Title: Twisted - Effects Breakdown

These titles were a ton of fun to make. I was able to get really creative with it, and I think they turned out really well.
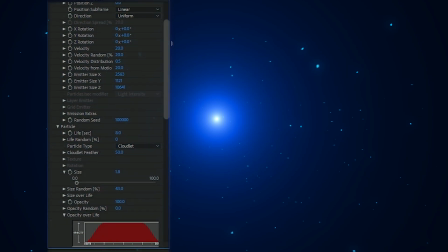I first started off with Particular and added these dust particles to fill in the atmosphere of the scene a bit.
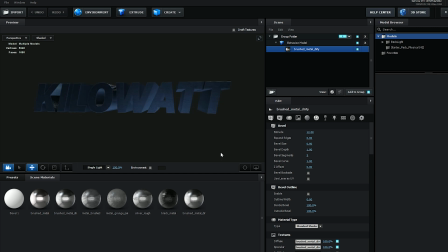And then from there I used Element 3D to build the 3D text. And then I lit the text with point lights.
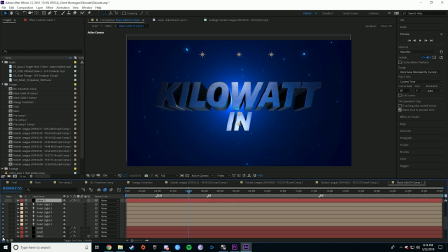And then I added this really cool saber effect from Video Copilot.
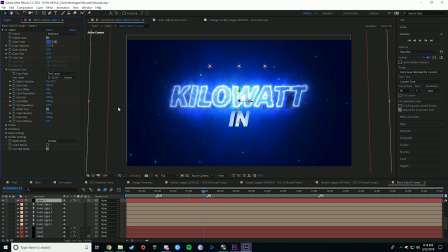There's tons of tutorials out there, so I won't get too in depth, but essentially I made the layer 3D and then lined it up in line with the 3D text so it looked like it was on top of it.
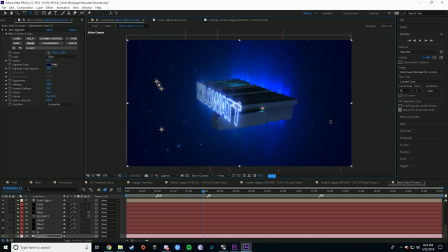And then I went in and refined it a bit more, adding some more of that saber in the background, and then color graded the whole thing.
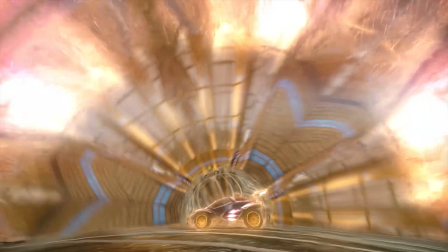Okay, so this shot requires a bit of explanation, and I don't really remember how I did it.
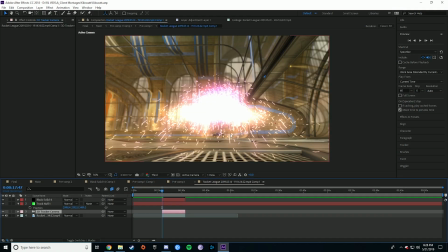So I knew I wanted to do something cool with the car. So I started by tracking the shot, and then I added this particle system and just tweaked the settings until I found something that looked cool. And I was trying to get some kind of glow over him. I couldn't get what I was working, so I decided to mess around with it more.
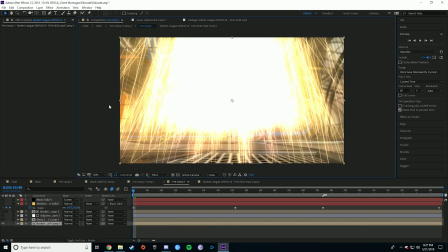And then something weird happened when I pre-comped it. The whole thing just kind of blew up on the screen, so I figured I'd mess around with this some more.
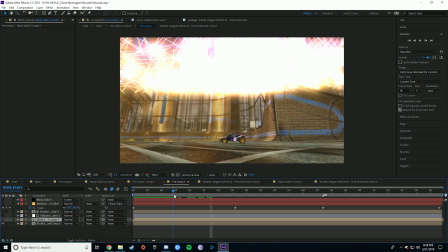So you see the particles started in front of the screen and then ended up at the top. I figured I could warp it in some kind of way so it would cover the entire screen.
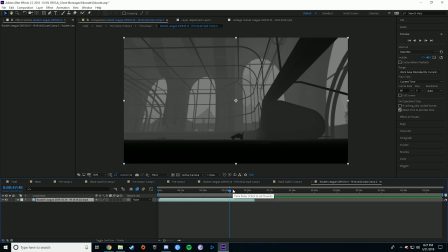I thought it might look cool. What I did was, using a program called Reshade, I went in and recorded a depth matte of the scene. So essentially what's darker is closer to the screen, and After Effects can interpret that and use that for effects.
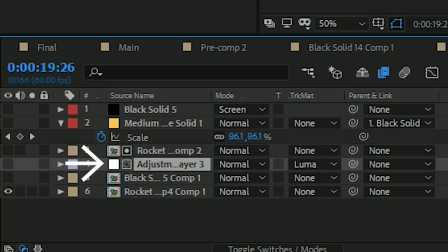So I took this adjustment layer and I did what's called a Luma matte on that depth information.
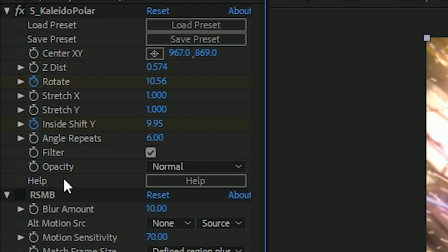And so with that, I was able to apply this effect Kaleidopolar, which created this really cool warping effect.
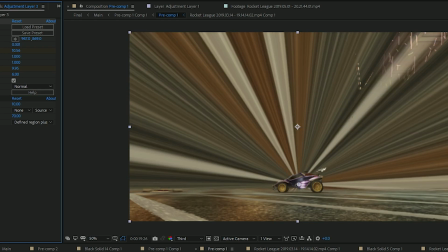And because I had that depth matte information, it only covered the background instead of this whole foreground with the car.
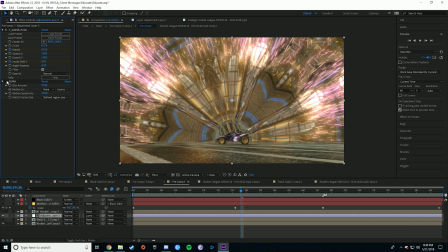And then I felt like the edges were a bit too jagged, so I added RSMB, which essentially reads the motion of the pixels on the screen and adds motion blur to it. That kind of added this cool liquidy effect and tied it all together.
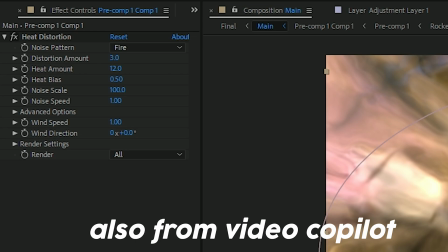And then from there, I really just added glows to the car and then this heat distortion effect to give it a bit of a wavy atmosphere.
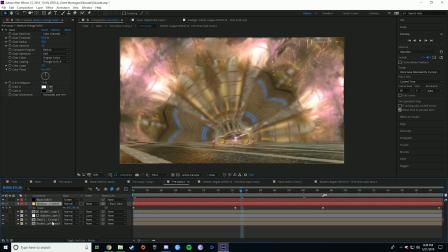And I ended up with this really cool effect that I hadn't started off with in mind at all. And just by messing around, I was able to find something that I thought looked pretty cool.
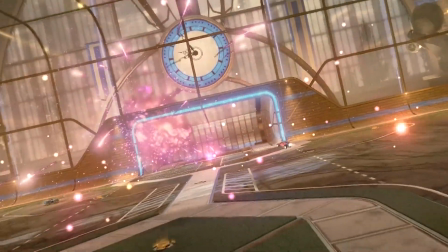So for this shot, I didn't know exactly what I wanted to do, but I knew I wanted to track something in the scene and add some cool effects.
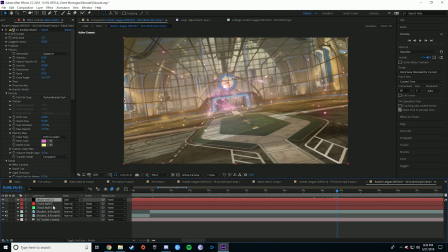I ended up with these particles. All I did was track the shot and get a 3D camera, and then I was able to add in what kind of 3D effects I wanted.
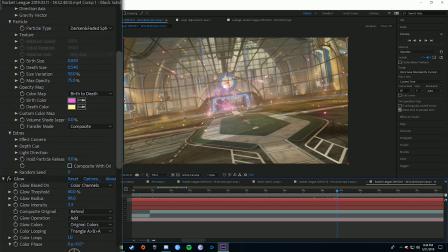So I used the CC particle world, and I just messed around with the settings until I found what looked good.
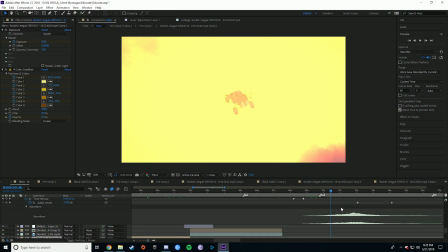So this shot I definitely spent the most time on, and breaking it down like this reveals the flaws, so just squint your eyes really hard and it will still look good.
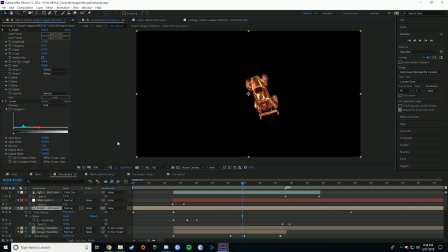So the very first thing I did for this shot was just cut out the car, and keep in mind this was before green screen was a thing, and it doesn't look that great because of it, but it's fast enough that nobody notices.
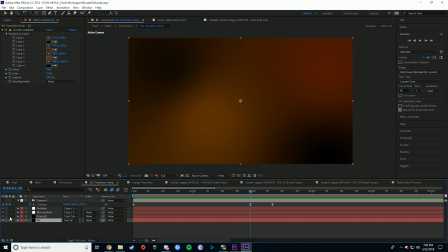From there, I found this tutorial for this space scene that was fairly easy to make with this fractal noise effect and just adding some particles in,
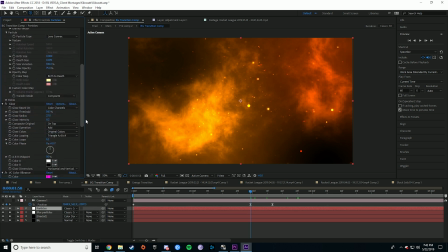and then I animated this 3D camera to go in line with the transition on the other scene, and I used that as my background.
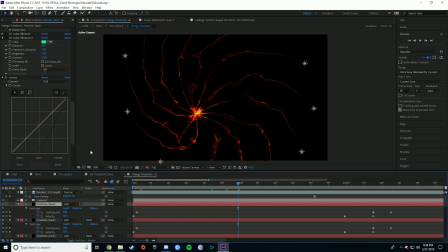From there, it was mainly me just messing around with this program called Particular, which allows you to do these really powerful particle effects inside of After Effects.
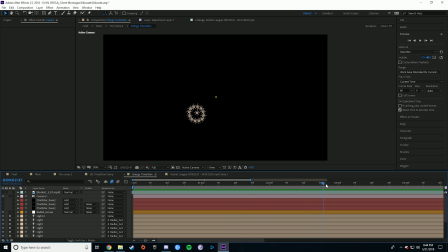And what I did was I animated these lights moving, and then I set them as emitters in Particular so that it was leaving this trail of particles, and then I was able to go in and customize the look of the particle.
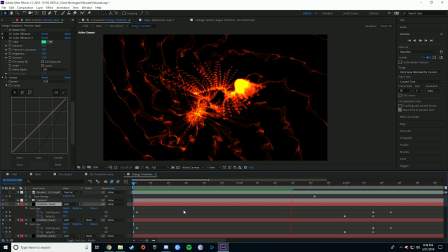And if I wanted to move the direction of the animation of the particles, all I had to do was change the light. And to get the particles to glow even more, what I did was I duplicated that Particular layer and then set both of the blend modes to add.
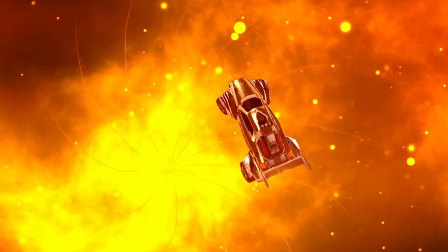From there, I went in and time remapped the particles so they had a bit more impact when they hit the car, and then I faded everything out to make that transition a bit more seamless.
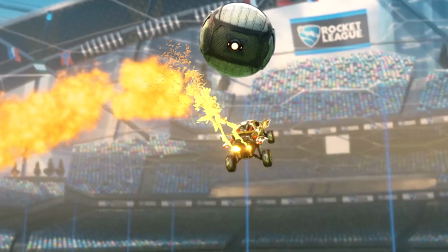This effect was kind of the culmination of what I had learned from doing the previous effects. Once again, I started off by tracking the scene.
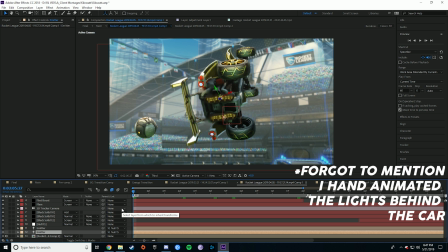From there, I did that same light setup as an emitter for the Particular layers. You can also see right before the car goes, it kind of charges up and has this bit of distortion.
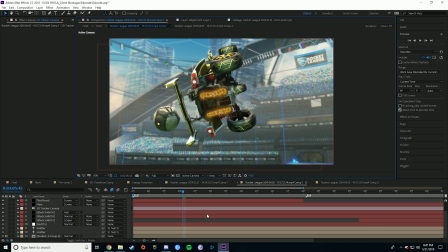And I used that Saber plugin from Video Copilot.